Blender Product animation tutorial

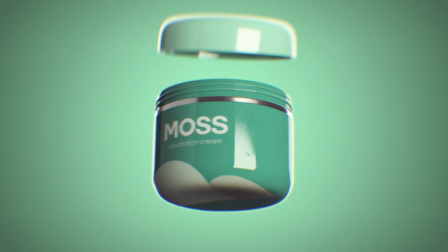If you want to create product animation in Blender, you should start by getting a reference of your product.
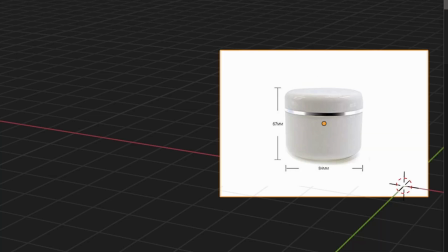Also make sure to get the dimensions of it. Drop the image into Blender and add a primitive that comes close through the shape of the product.
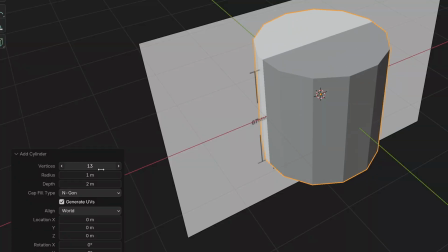Keep it low poly, because you can always add more geometry later on, but reducing geometry is hard.
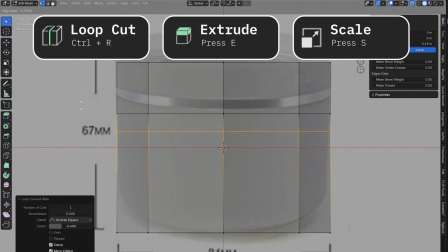Add trace your reference by extruding and scaling the model and adding bevels where they are needed.
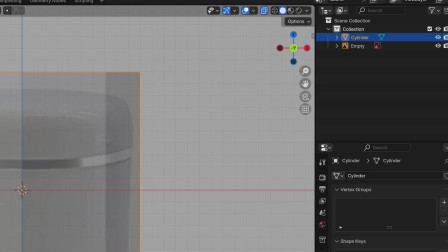Also delete the N-gons and grid fold the gap. Press N to bring up this panel and enter the dimensions of the product right here.
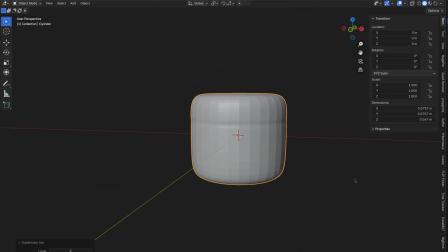Using real-life scales is important, because both lighting and depth of field depend on scale,
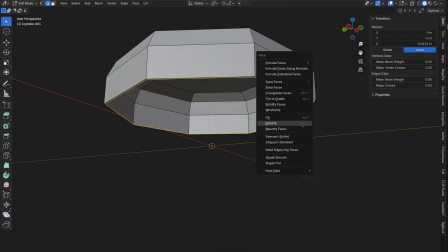and when adding more objects, you don't want one of them to stick out due to weird scale.
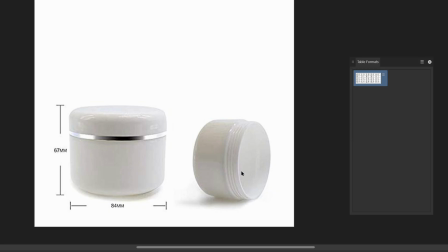Add thickness using the solidify modifier. For the thread, I created a spiral and matched it to the reference.
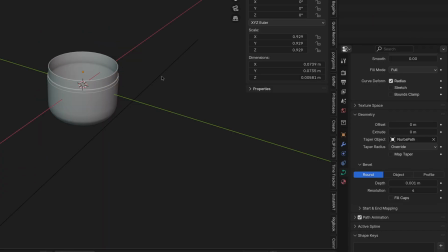You can further adjust the thickness by adding another path as a taper. Create a backup and apply all modifiers.
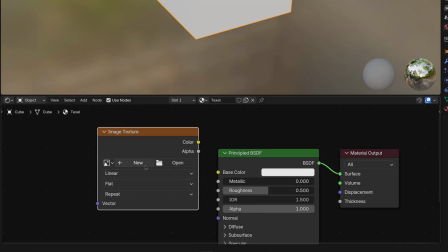Create a material, add an image texture, and click New, and choose this option.
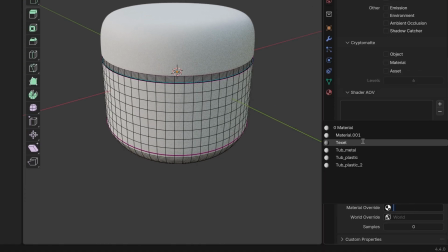Make sure you're in Cycles and set it as an override material in the layer settings. Now all objects display this material, which will help you to unwrap the model.
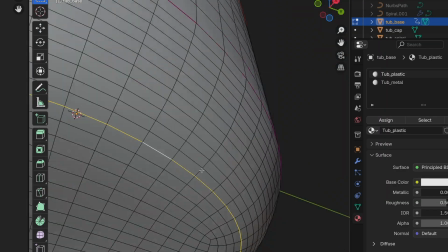Create seams using Ctrl+E at places that preferably aren't too visible, and then unwrap the models.
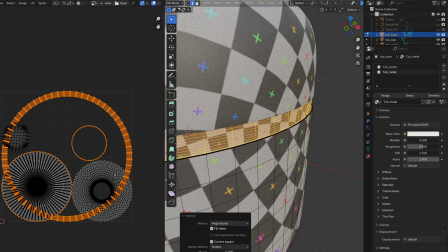If the squares are all about the same size and connected, you're good to go. I created a fictional brand and thought it should be a cream you apply every morning.
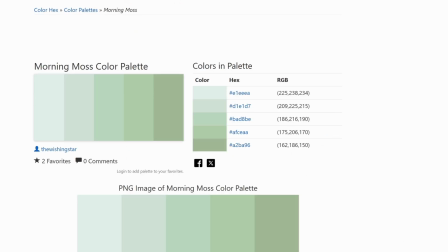So I searched for morning color palettes and used the colors and the name of the palette as a base to develop the brand.
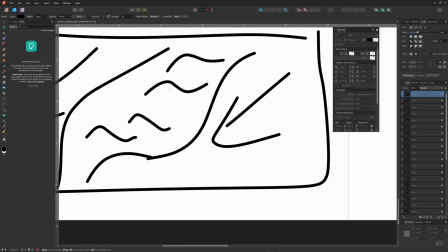I also sketched a storyboard for the animation. I used a mouse, okay?
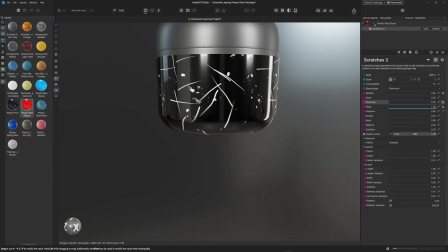I textured the model using InstaMid Studio, which is free for individuals. It has some really powerful procedural generators for scratches, wipes, fingerprints, and more.
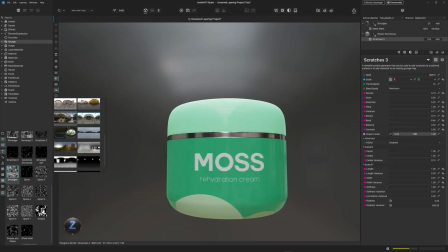I also find it quite intuitive to position an image on the model. Make sure to find a good balance of having enough imperfections for realism without it looking used or damaged.
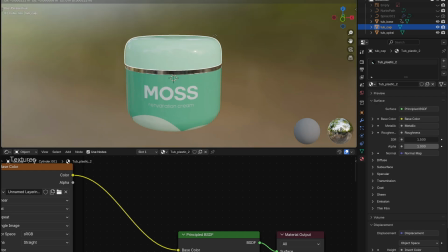I applied the textures on the model in Blender and added objects to act as a desk and wall.
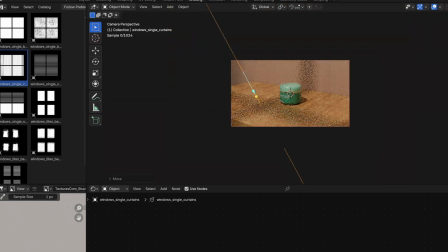I wanted to create an association to mornings again, so I used a lamp with a texture of a window and animated the rotation of a lamp to imitate a sunrise.
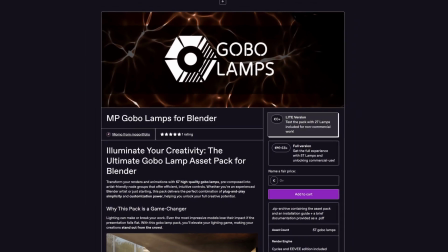I used the lamps from this pack by some weirdo. It's mine. It's my pack.
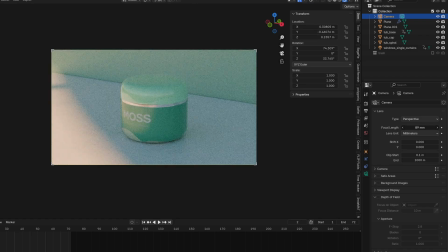Make sure to use a camera with a high focal length to give it that product shot feeling.
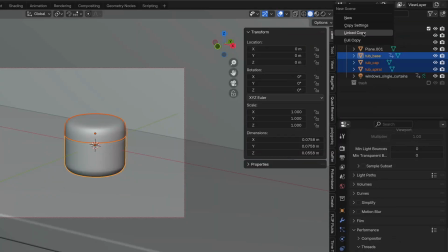Add depth of field and make sure the logo is in focus. For the next part of the animation, I'm gonna create a new scene and copy the settings to keep the render settings. This time I used a 3-point lamp setup by creating a rim light that highlights the edges and shape of a product,
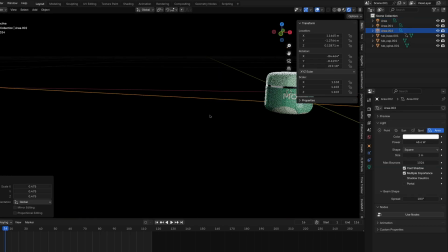a very big lamp to fill the shadows, and a small but intense key light. Set up the camera pointing directly at the product.
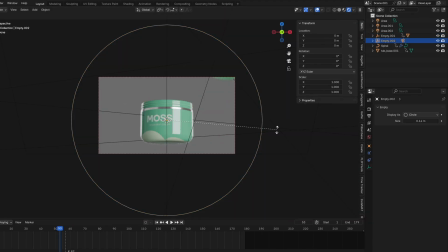Create an empty and parent the camera to it. You can use the empty now to rotate the camera around the center.
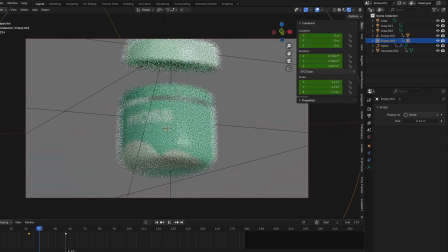I've added some keyframes to add movement and also animated the cap being screwed off. You can make your animation more dynamic by moving to a frame close to your second keyframe.
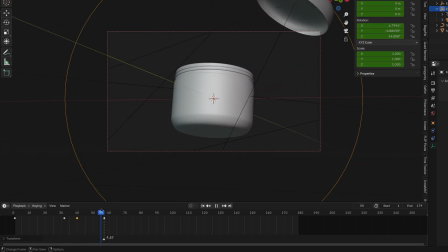Set a keyframe there and move it closer to the first keyframe. This is a key technique.
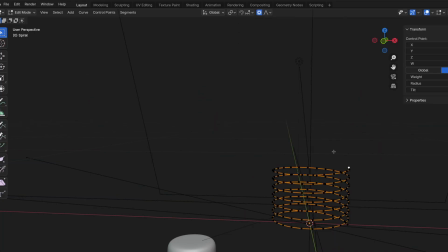I created a spiral again and used proportional editing, set to connected, and moved the very top point further to the top.
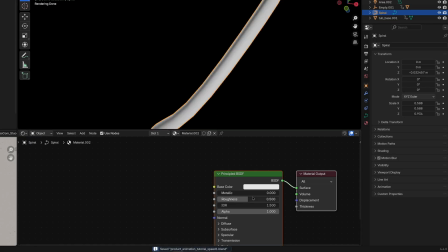I animated the path to create a pour-in animation of the cream. To make it look less artificial, I've used the shader nodes to add displacement to the object.
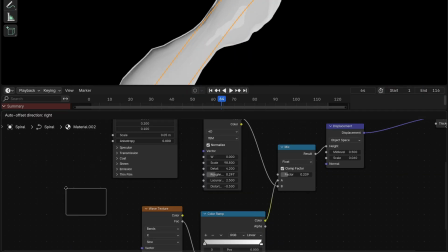Then I copied the value of the current frame as a driver and pasted it into a value node to control the movement of the displacement textures over time.
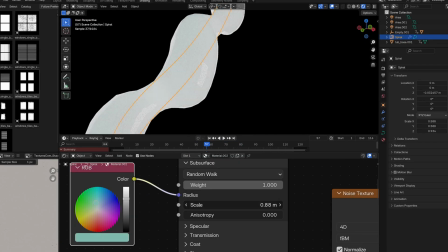Don't forget to use subsurface scattering on it so it looks creamy.
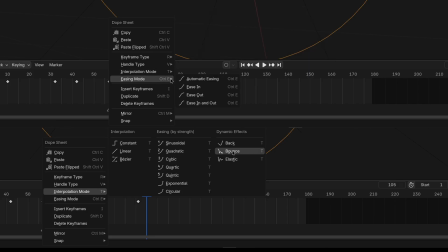I'll jump back to the product, create keyframes for the empty, and set interpolation and easing like this so the movement has some anticipation and looks more explosive.
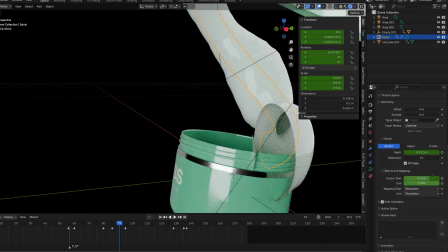I keyframed the displacement and radius of the spiral to avoid clipping and animated the cap to go back on top.
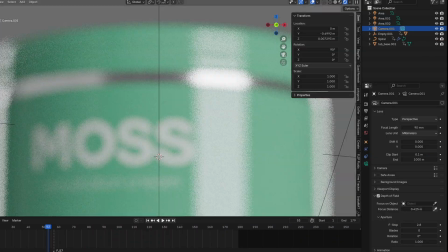Also animated the camera focus so the logo stays visible.
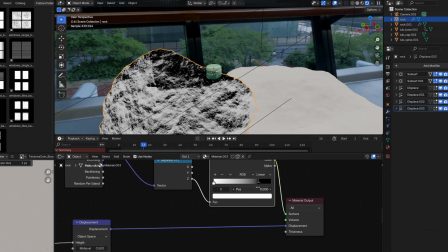Now for the last shot, I created boulders using Blender's rock generator and used the Z-normals of them as a mask to blend between stone and moss textures.
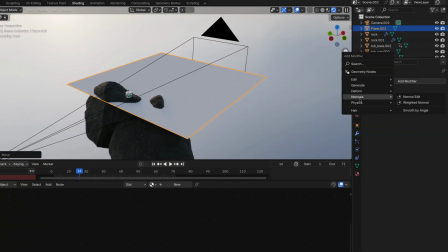I placed the product on one of the boulders and proceeded creating a plane with an ocean modifier.
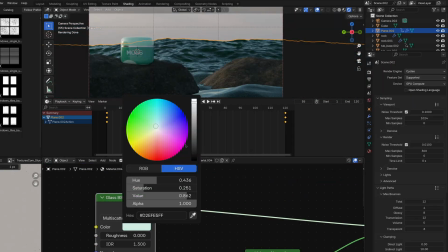Then I tinkered with the materials a bit and added a cube with volumetric absorption beneath the ocean.
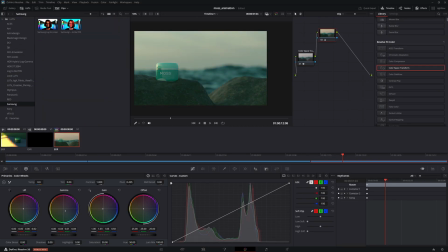Then I rendered all animations as OpenEXR sequences and put them into Resolve to add color corrections,
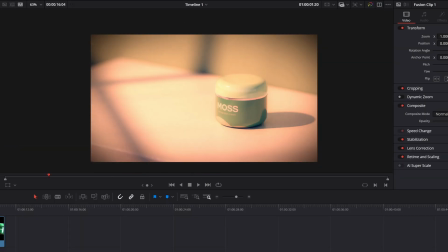slight effects like chromatic aberrations, dust particles, and backgrounds. Use the color space transform and set it up like this to make the images look more like in Blender again. And use the result as a base to color correct on top of. And this is the result.